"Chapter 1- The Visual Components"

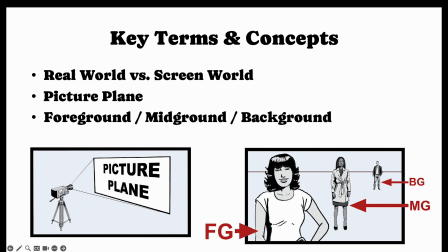4:06 But when we think about cinematic composition and the language of storytelling through capturing moving images, everything in the screen world goes to a 2D visual environment.
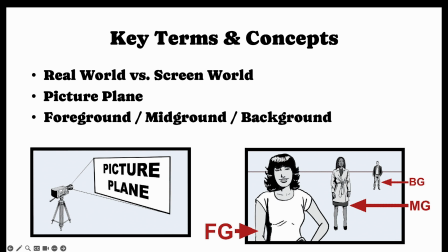4:22 The picture plane is a framed space that we work within. And understanding depth via the foreground, middle ground, and background is essential for composition.
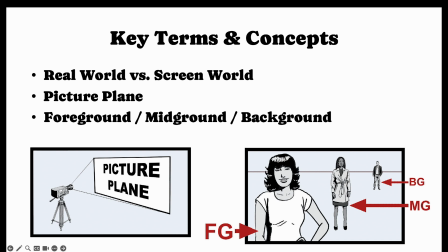4:37 So what you have to kind of train your brain to think about when it comes to pre-production is that you're taking a story idea and then a script from just text into basically, capturing a picture plane
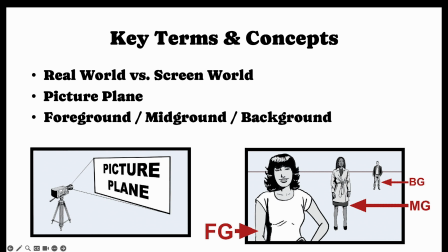4:58 from a 3D world and, compacting it into a 2D space, because you are controlling what the viewer sees. You are controlling how the viewer thinks and feels about a particular scene in a film or,
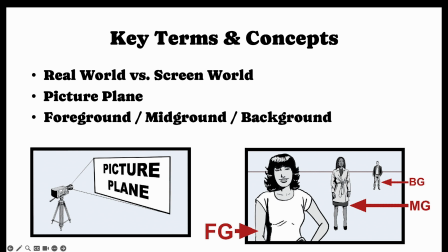5:17 a story or whatever it is that you're producing. Documentary, it could be anything. So what hopefully you'll come to understand throughout the term is the power and beauty and absolute focus that you can bring into a story with that two-dimensional picture plane.
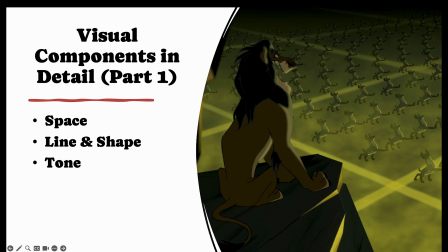5:39 So the visual components in detail. So space, it includes the physical and the on-screen space. Line is created by tonal contrast and defines shape. Tone refers to the brightness or value,
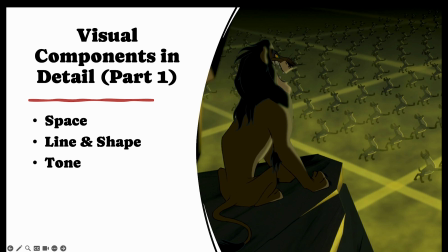5:58 and it is crucial in both color and black and white visuals, which we will look at both. So in this particular film still, I won't get into the plot of The Lion King too much, but we have Scar,
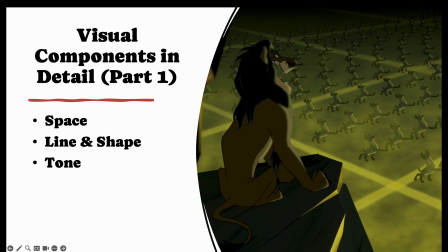6:14 our antagonist, and we don't even have to know who this character is in this film. We know something nefarious is going on. And this is by looking at the space, the line and shape of the composition and the tone, right?
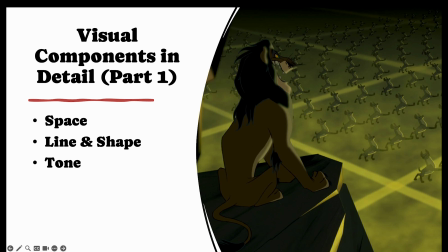6:32 We are close up and close to Scar, yet he is a dark silhouette, and all that is highlighted on his silhouette is his sort of evil expression on his face. He has kind of a maniacal sort of laugh going on.
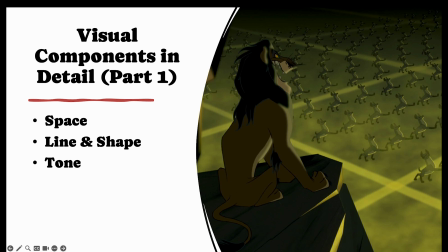6:51 And we have line that's created in the composition, literally with lines making squares, kind of showing how the marching hyenas are all in line. They're all very organized. And this is all on purpose.
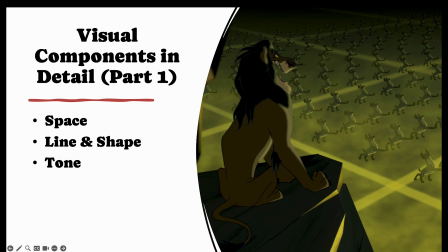7:08 We can see that the light reflecting on the right side of each hyena is perfectly in sync, which means they are all marching exactly the same way. They are in the same angle, and Scar has them all under control.
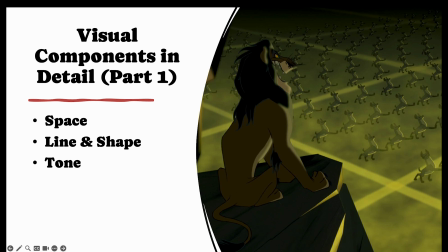7:26 The value is showing Scar in a dark silhouette, which we can pretty much say, like, this is probably a bad dude, right? And then under Scar's ruling of the kingdom, it's just darkness.
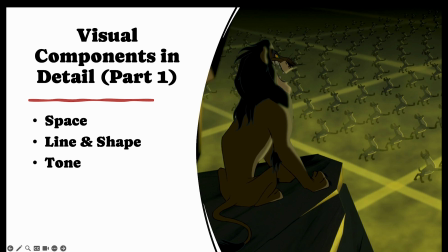7:42 There's a green sort of hazy fog coming through the composition, and that is what's lighting the composition overall. So all of these visual components play a part in telling the viewer
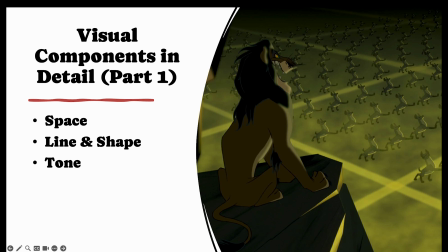7:58 how they should think and feel about a particular scene, okay, or even a film still.
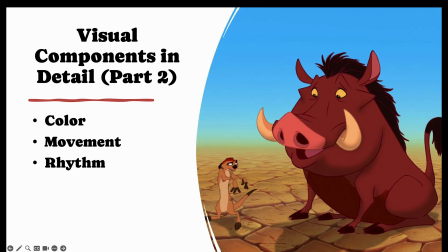8:05 All right, so then we have color, movement, and rhythm.